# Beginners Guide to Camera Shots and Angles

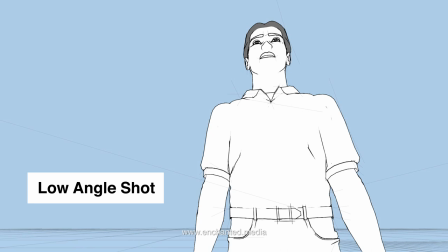8:14 Shooting from a low angle can make the subject look powerful and overbearing, often emphasizing menace if your subject is the antagonist. If your subject is the good guy, this angle can give them hero, protector status.
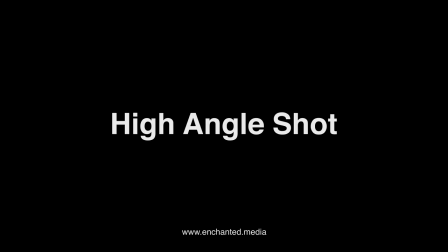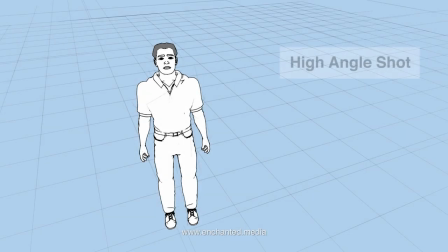8:31 A high-angle shot has the camera higher than the subject, looking down at it, making the subject look small. This can have the camera just above head height, or several feet higher. A high-angle shot makes the subject look and feel vulnerable, and inferior to the viewer.
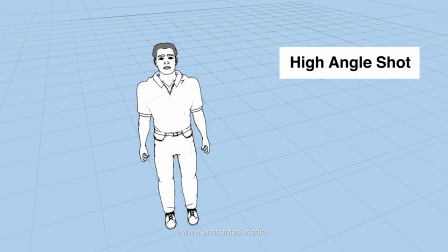8:46 This is perfect to visually represent feelings of fear, or the attempt to plead with a stronger adversary.
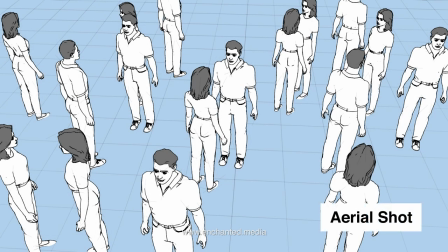8:57 Aerial shots are extremely high perspectives, taken from tall buildings, trees, cranes or drones with a camera pointed towards a subject on the ground. Usually taken with a wide lens, so we can still see the horizon. A great shot for capturing the wider environment of a scene, without being obscured by elements on the ground.
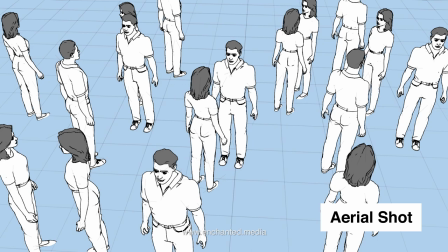9:16 Perfect for shooting a couple dancing in the center of a room full of other people or, conversely, a single, isolated subject lost within a vast desert.
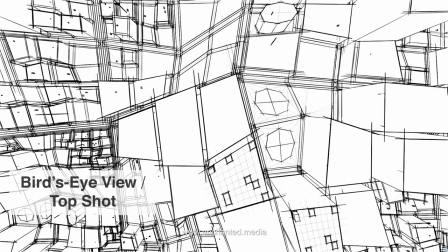9:30 The bird's eye view, or top shot, is a high, aerial shot looking directly down on top of the scene, with no visible horizon. Typically, the camera is angled perpendicular to the ground. This used to involve an expensive helicopter shoot,
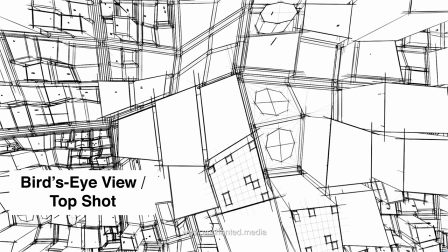9:44 but the recent profusion of affordable camera drone technology has made aerial techniques much more accessible to the video enthusiast. Can often create an abstract view of the world, making cities seem like giant complex maces, and mountain ranges look like alien landscapes.
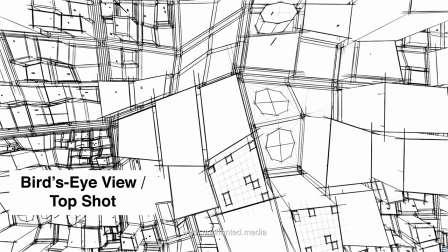10:00 These unusual points of view offer feelings of spirituality, and are often used as cinematic openers, containing title credits.
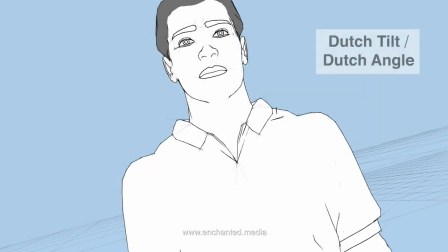10:12 In a Dutch angle shot the camera is tilted, or canted, to the side slightly so that the horizon is at an obtuse angle. As opposed to still photography, where an off-kilter angle often looks very stylish, tilting the film camera produces a nauseating effect, giving the viewer a sense of disorientation.
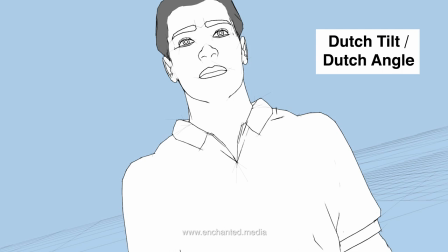10:30 It's often used when the subject is in an unusual state of mind, unsettling our normal visual expectations, adding tension, and anxiety.
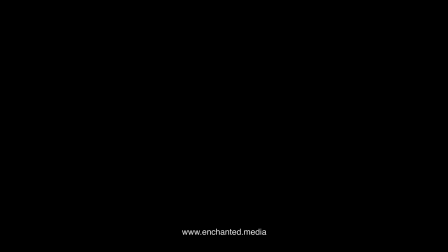10:42 There are many other shot types, but we'll finish up with a few of the more popular camera terms commonly used in television and film.
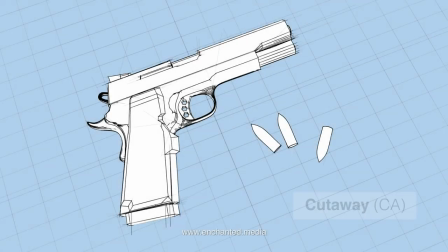10:55 A cutaway is a shot, usually without camera motion, of something away from the main subject, but often, directly or indirectly, related to the events of the current scene. Cutaways can be used to show something the subject is secretly thinking of, perhaps a past event or a hidden gun.
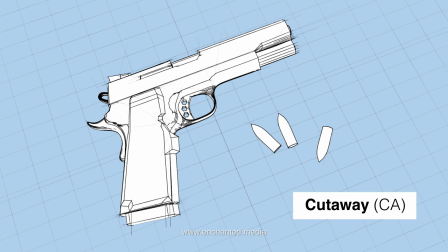11:12 A quick way of providing external information to the viewer whilst minimizing interruption to the flow of the scene. They can also be used in the editing process, to fix bad joins between cuts of the same sequence, or hiding on-camera mistakes, by briefly switching to a separate image.
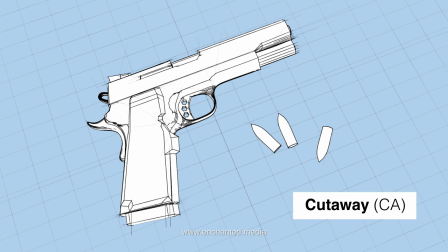11:28 Cutaways can successfully break temporal space, by showing things that have happened before the main scene, or even brief glimpses of events that have yet to take place.
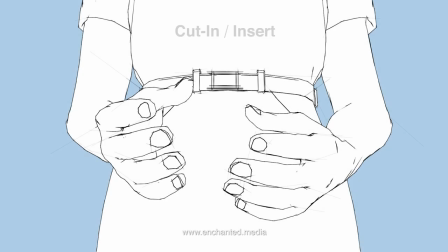11:42 Cut-ins, or insert shots, are different camera angles or framings of the same scene, interjected into a sequence, to draw attention to a particular aspect of the subject. They're usually depictions of events happening at the exact same moment in time as the main scene, from a different perspective.
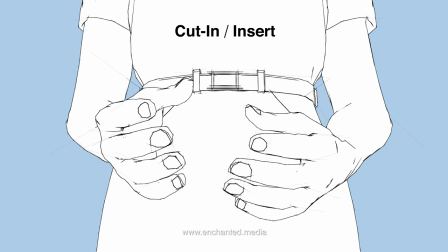11:59 If you're capturing a medium shot of a suspected criminal being interrogated, you may want to briefly show the viewer a close-up of their nervous fingers underneath the table. Or, you may wish to focus briefly on a ring being placed on someone's finger at a wedding ceremony.
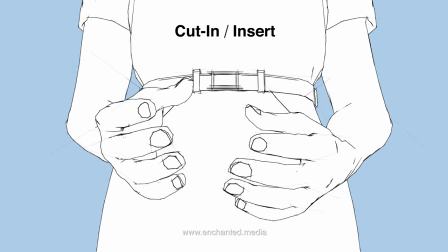12:13 As with cutaways, cut-ins can also be helpful in the edit room to cover up any flaws in your footage.
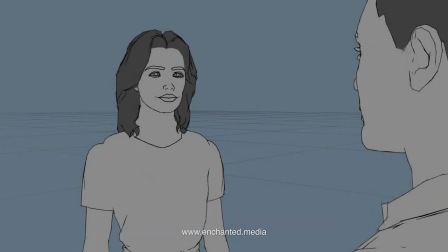12:24 Reaction shots, or noddies,
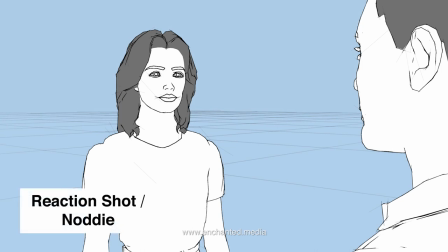12:26 show the facial expressions of a person off-screen reacting to something which has happened or has been said in the previous shot. You might use a reaction shot to visually emphasize what the viewer should be thinking about a certain event. Perhaps we've just seen a man fall off a ladder, or a woman has just announced her engagement.
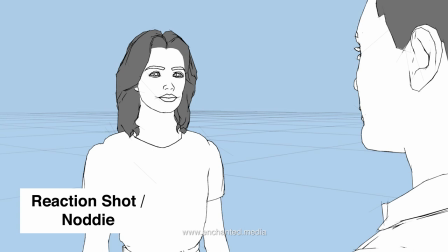12:45 Reaction shots can help nudge the viewer to laugh or cry. Used in television interviews, noddies are silent clips used to break up the monotony of lengthy interviewee dialogue, by allowing the viewer to see the interviewer's reactions. Shot during interview breaks, whilst camera and lighting are set up, they are cut into the sequence at the edit stage.
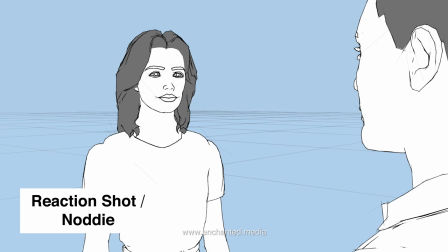13:05 Usually, noddies are simply shots of the interviewer nodding their head.
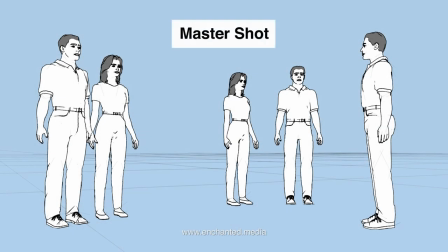13:14 The master shot is a full, unedited version of an entire scene, filmed using a single camera, usually with all scene members in frame at all times. This is the kind of visual aspect we'd expect when going to see a live stage production, though master shots can also involve a moving camera, if the screen is well choreographed.
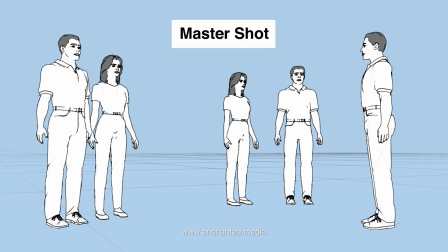13:33 The lack of cuts in a master shot helps the viewer stay engaged with the scene, though, in reality, a master shot is used for the base sequence, and then interspersed with close-ups and mid-shots. Long-take scenes are now rare in cinema and, therefore, capture our attention when performed successfully.
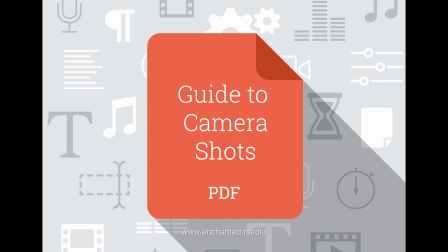13:53 You can download a printable version of this guide from the Enchanted Media website where you'll find even more film, video and animation resources. Read the description for more information.